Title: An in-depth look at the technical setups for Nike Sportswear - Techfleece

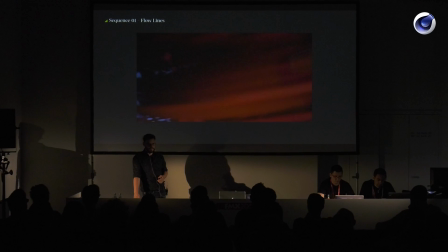It's a bit like the new lens flare and the new heavy, strong depth of field effect. It's something that you use and it's always looking nice. If you don't know what to do, trace some curl noise, it's going to look nice, guaranteed.
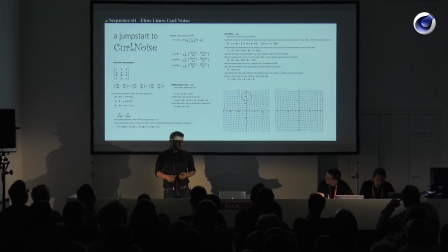So I thought we'd do a quick intro to curl noise. It's really not that hard.
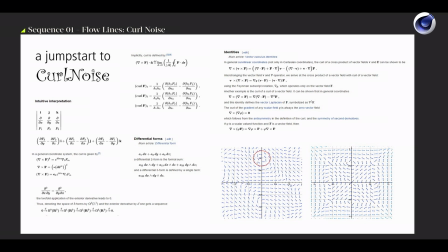I'm going through the formulas one by one, just explaining what is going on. No, I don't. That was just a joke, because no one's interested in what the formula does. What we are interested in is what it actually does, what it looks like. This is a snapshot of the Wikipedia article, so if you're interested in curl noise and how to create it on a very
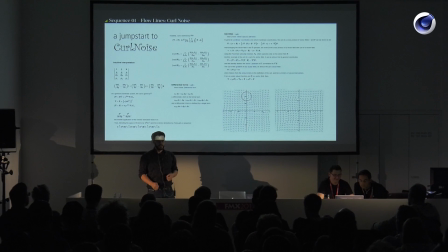low, basic level, that's the formulas. So if you're interested, I don't know how they work.
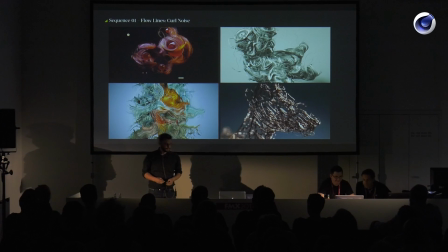That's the Wikipedia article. I know that it looks pretty. and people using it quite a lot.
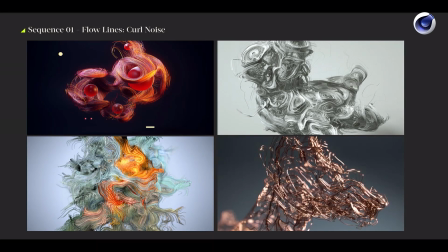An Entagma image, my boss is using it, so it must be nice. And people on the internet are using it, so it's definitely nice, and it's something that you should use as well. It's not really a noise. If you're in that mathematical thing,
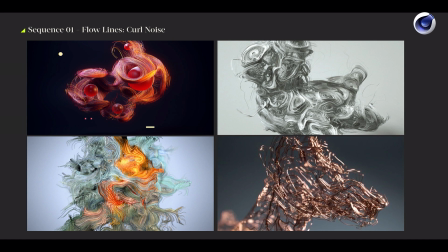it's a function that turns a noise into something more beautiful than just a standard noise. It's taking a Perlin noise and it's doing its magic tricks, and it's generating those organic forms, looking a bit like ripples on a flowing river, and it's just looking very nicely because it's got that organic touch.
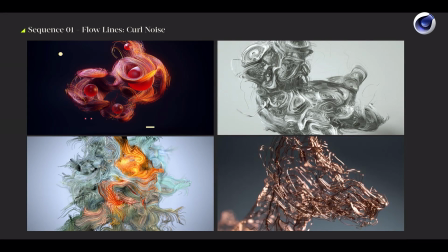So if you've got particles floating around and you've got a curl noise affecting those particles, they will look nicer than having just a standard Perlin noise affecting those particles to create turbulence,
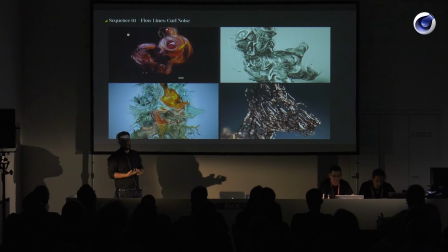because it's giving you more organic shapes. That's the bottom line. If you have the chance, use curl noise instead of normal Perlin noise, because the look is way more organic. That's the thing I want to mention here.
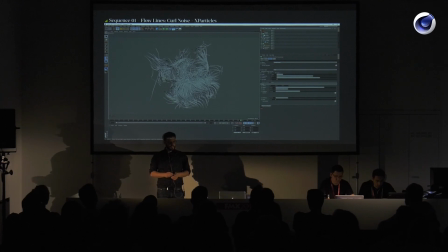How to get curl noise in Cinema 4D is it's not built in.
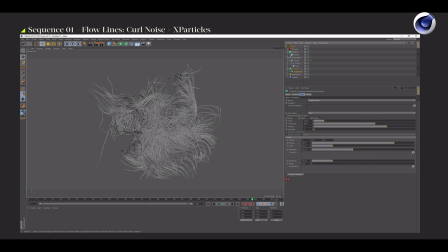Cinema doesn't have a curl noise function. If you're using X particles, my screenshot is maybe a bit tiny here, but if you get a turbulence in X particles, there's a noise type curl up there. So that's generating that organic curl noise in X particles.
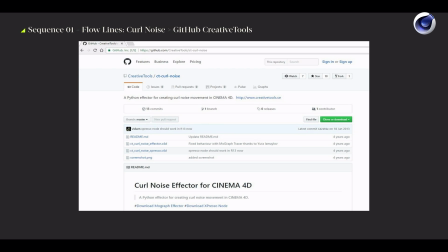If you don't have X particles, there's a curl noise effector on GitHub. So if you just type in curl noise effector for Cinema 4D, that's going to be the first search result. You go on GitHub and you can download the curl noise effector,
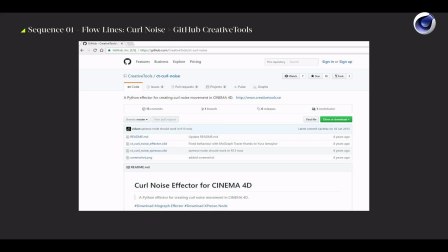which is a Python thingy. It's available as an effector for MoGraph and as a node for thinking particles in Espresso.
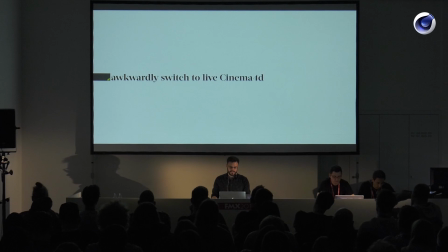As this is called workshop, I thought it would be nice to also go into Cinema 4D and do things
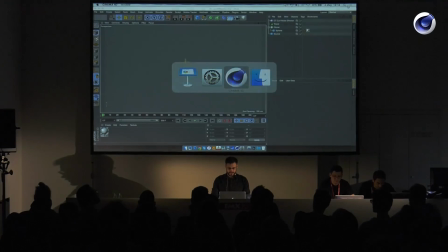for real and not just show them on screenshots I did. It's always a bit risky because things will fuck up, but please bear with me. I hope they don't go wrong too badly.
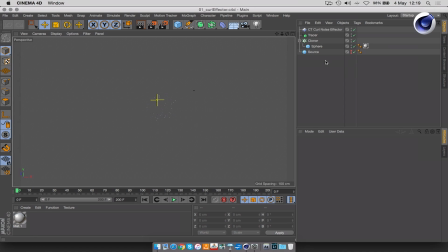So first one, curl noise as an effector, just very quickly. That's the thing you get when you download the GitHub. You get an effector. There's some Python code in here. We don't care about that. What we care about here, there's a few settings that you can change, and the way it works is you put it into a cloner,
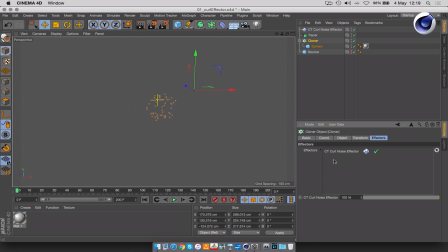make sure it's affecting that cloner, and when you hit play, what you get is exactly that, curl noise, lines flowing in that organic fashion. So that's way number one to get curl noise. Download it as a MoGraph effector.
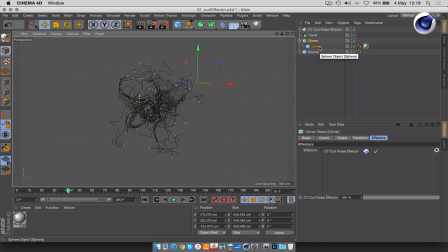I trace the clones, by the way, to get the lines. So the spheres are cloned into a source sphere affected by the curl noise effector,
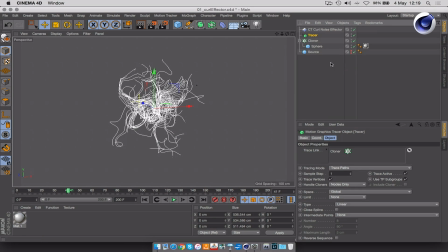and then I use a tracer to just trace those lines.